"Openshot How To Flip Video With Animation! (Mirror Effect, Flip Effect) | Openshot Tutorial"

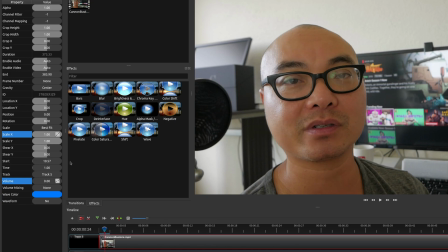[4:05]
So what this is going to do is up until this point, it's going to keep this same exact scale property. So it's going to remain in that position. And now you're going to choose the point in your clip where you want the actual, you know, animation or flip to happen. And so it's going to slowly transition to that new position. So let's say, for example, I want it right here.
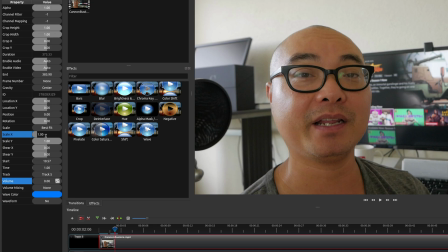[4:25]
And then I'm going to go ahead and put in a new value. And once you put in a new value, it will create a keyframe automatically.
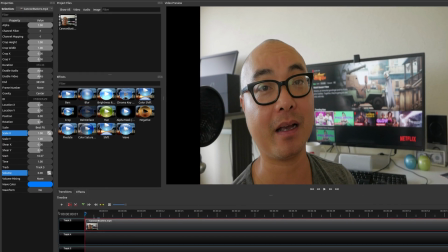[4:31]
So now it's flipped over. But this is where the animation occurs. So let's go ahead and watch it at the beginning. We're going to go ahead and
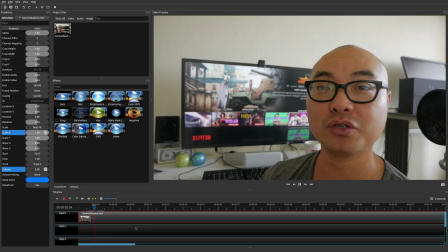[4:38]
play. So it starts off original position and then it flips over to the new position. And as you notice, there was an animation there. And so you could have a lot of fun with this.
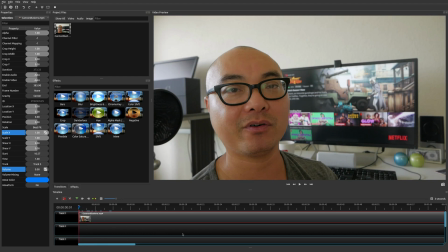[4:48]
There are many things that you can do with this,
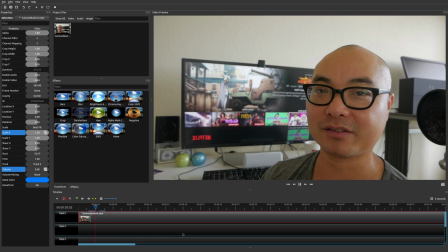[4:50]
but that is a way that you could actually add animation to flip your video from the beginning position over to the mirrored position.
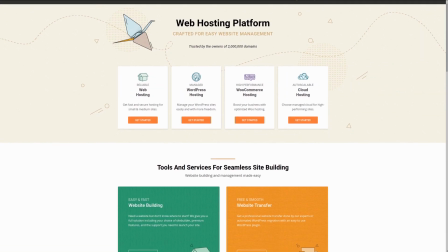[4:58]
For fast website hosting and top-notch service and features,
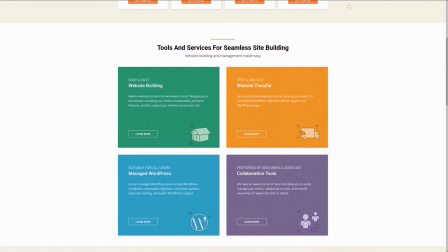[5:03]
check out Siteground, the preferred service news at geekoutdoors.com. For more information, check out the affiliate link in the description area below.
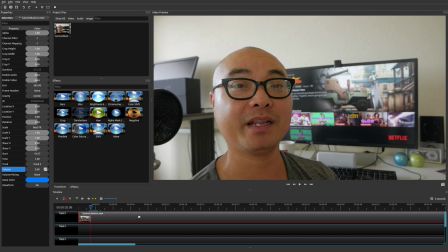[5:11]
And now the final thing that I want to show you with the flip video effect is the ability to use it as a jump cut or a cut from one scene to another. So this way you have some variation in your video, and it's really super simple to do. All you have to do is go to your clip and mark the area where you actually want this cut to happen and go ahead and make the cut.
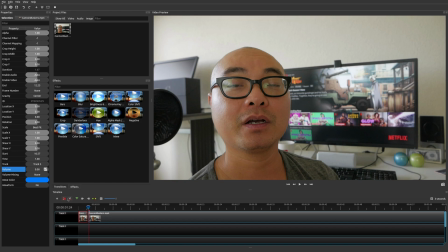[5:30]
So we'll go ahead and make a cut right here. And now you'll notice that your clip is cut from this portion to this portion. And all you have to do is on the second part of the clip, just do what you did last time.
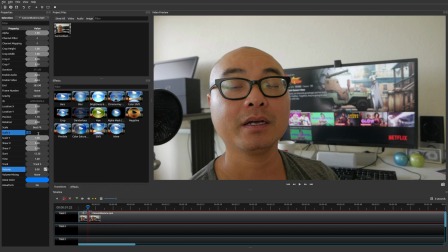[5:43]
You know, go to the beginning of the playhead and then the scale factor, make it -1 so that the second part of this clip will flip over.
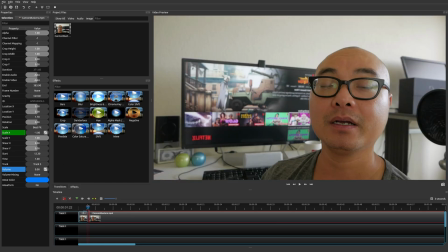[5:52]
So if you go back to the beginning and you watch this, you know, here's the beginning position and then it cuts over to the second clip and now it flips over to a different angle. And you could add as many as you want, so that way you could actually, you know,
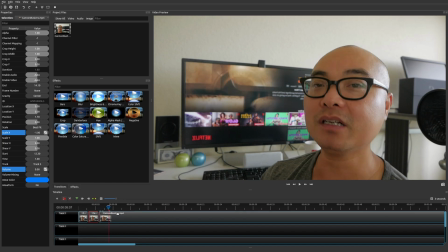[6:08]
add some variety to your video without actually creating a brand new video or creating a different angle with your camera.
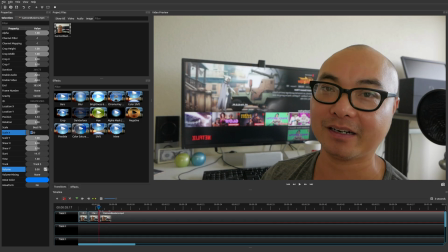[6:16]
And so you could have a lot of fun with this and just, you know, play around, you know, see what works best for you.
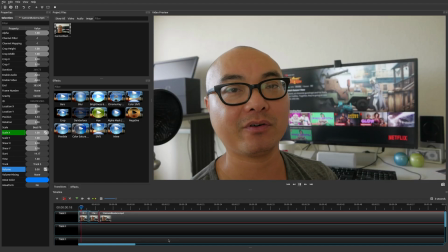[6:22]
But that is a way that you could create a lot of variety and also make it more interesting using the same exact clip. So if you actually had any thoughts on this flip or mirror video effect, be sure to leave that in the comments area below.
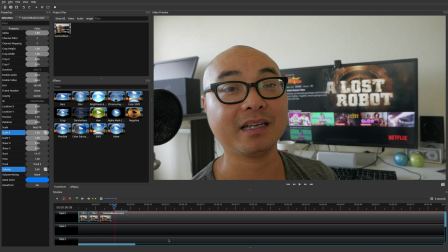[6:37]
And if you want to see more of my OpenShot tutorials and tips, I do have an entire playlist. I'll leave that in the description area below. So as always, if you did get value out of these videos, be sure to share, like, and subscribe. Hey geeks, if you are a creative geek like me and you wanted to learn how to create content on YouTube and other places on the internet, then check out my Go Content Creators Group, where you get access to additional videos and content for all the creative geeks out there. And the best part of it is, all of this is free. Simply head over to the link below, check out my page, and sign up for my Go Content Creators Group. Thanks for watching, and I'll see you on the other side.